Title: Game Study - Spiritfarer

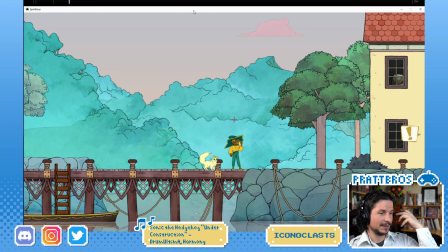499s
The hand's kind of bringing it up, anticipating upwards. And then as it comes down, we have a lot of things moving, but they're making sure that our focus stays on the hand. So what I mean by this is if we look at this frame here. Well, actually, let's look at this one here first.
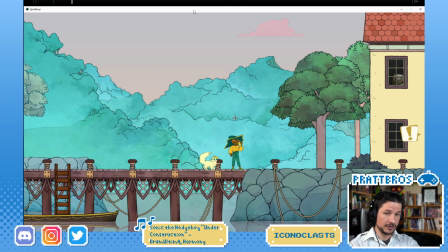517s
So this is the anticipation to the throw forward. And what we have is this hand coming back. This hand starting to move up already, and the head anticipating back as well.
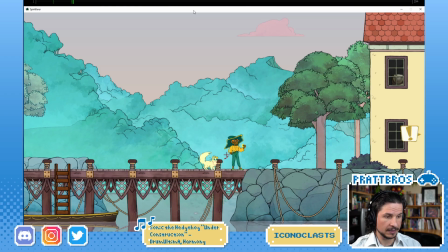533s
Now on this frame, what we get is this hand continuing its motion, speeding up, the head as well continuing its motion, but the hand with the ball reverses, but not only does it reverse,
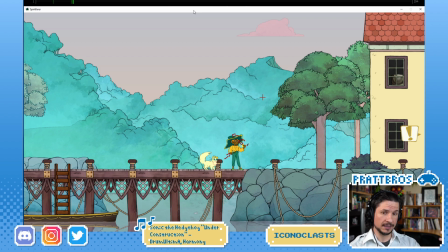549s
it moves faster than anything else. Its spacing is very big here. And what this does is it draws our attention to that. Even though other things are moving, our eyes are drawn to the yo-yo, the hand holding it, because of this big fast motion.
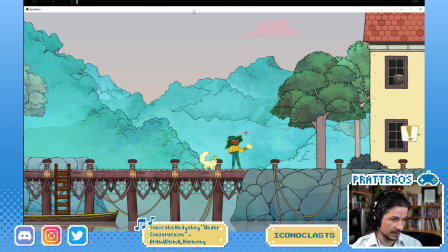570s
Then we get the sudden release. If you watch the elbow moves as well, down, and then it just stops, which lets the hand flick forward. And we get that nice offset. So it's not just everything moving at once and everything just kind of doing that.
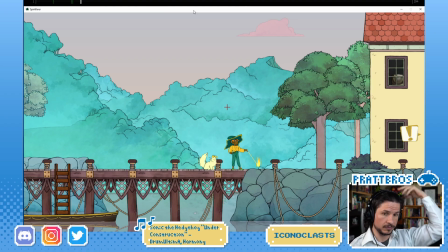587s
You get the elbow and then the wrist. That's 1, 2. Goes through. Beautiful animation.
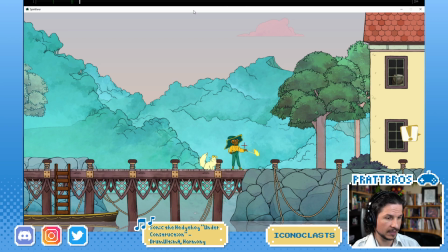602s
You get a little bit of an overshoot in the hand, where the hand comes down and then around, goes forward, and then gets dragged back by the yo-yo.
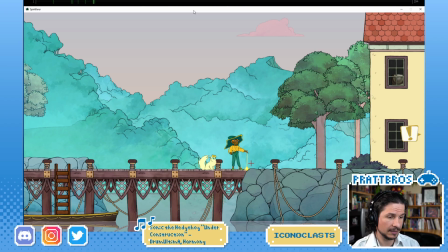614s
So as the yo-yo comes down and the weight starts to pull this way, it pulls the hand down too. Then we get this nice little move back.
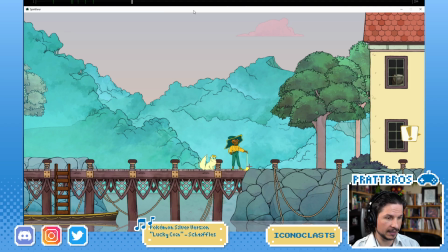633s
And this is a nice contrast where the yo-yo is moving screen right. It continues to move screen right, but then the hand pulls screen left. So on one frame, the hand pulls while the yo-yo is still traveling, and that's what causes the yo-yo to then go upwards.
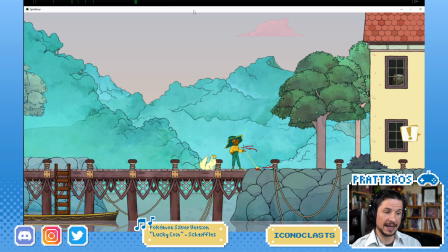652s
It's this hand pull right there. This creates that feeling of a connected movement instead of just the character sitting there and the yo-yo doing its own thing. So it comes up, beautiful smear frames.
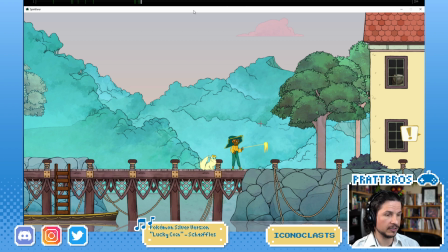669s
And if we look at the spacing of it, they're using the smears to push that feeling of acceleration.
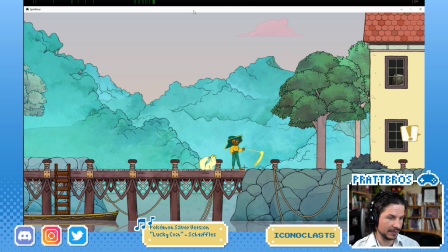683s
Look at that. And you get that little bit of a flicker right at the base there. Very nice. And then once again, they have the character start the next motion, not the yo-yo.
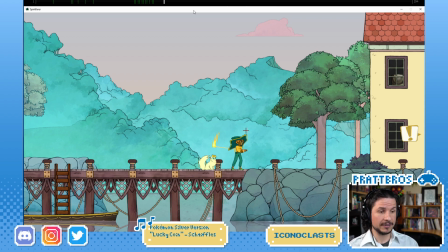700s
The yo-yo is just on a string. It's being flung around. So the character spins this. They're just kind of in one pose. And then they start the motion. They start to move forward. And it's so cool.
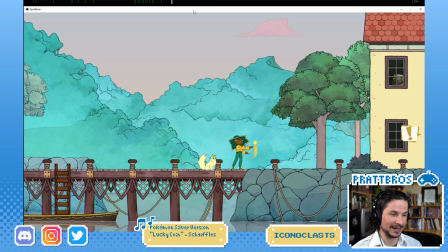718s
You can just see them like cut the line with their hand right there. The yo-yo is just doing its own thing. Same thing as it was doing before. And then you get this pose right here, which hits the string, cuts it, and suddenly the yo-yo is, since it's no longer on a string, it just continues in the direction that it was going before.
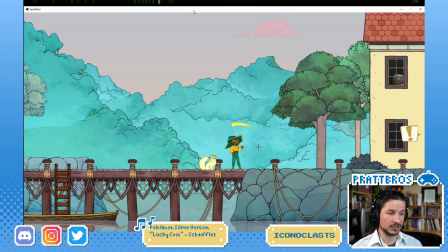738s
Straight up. So cool.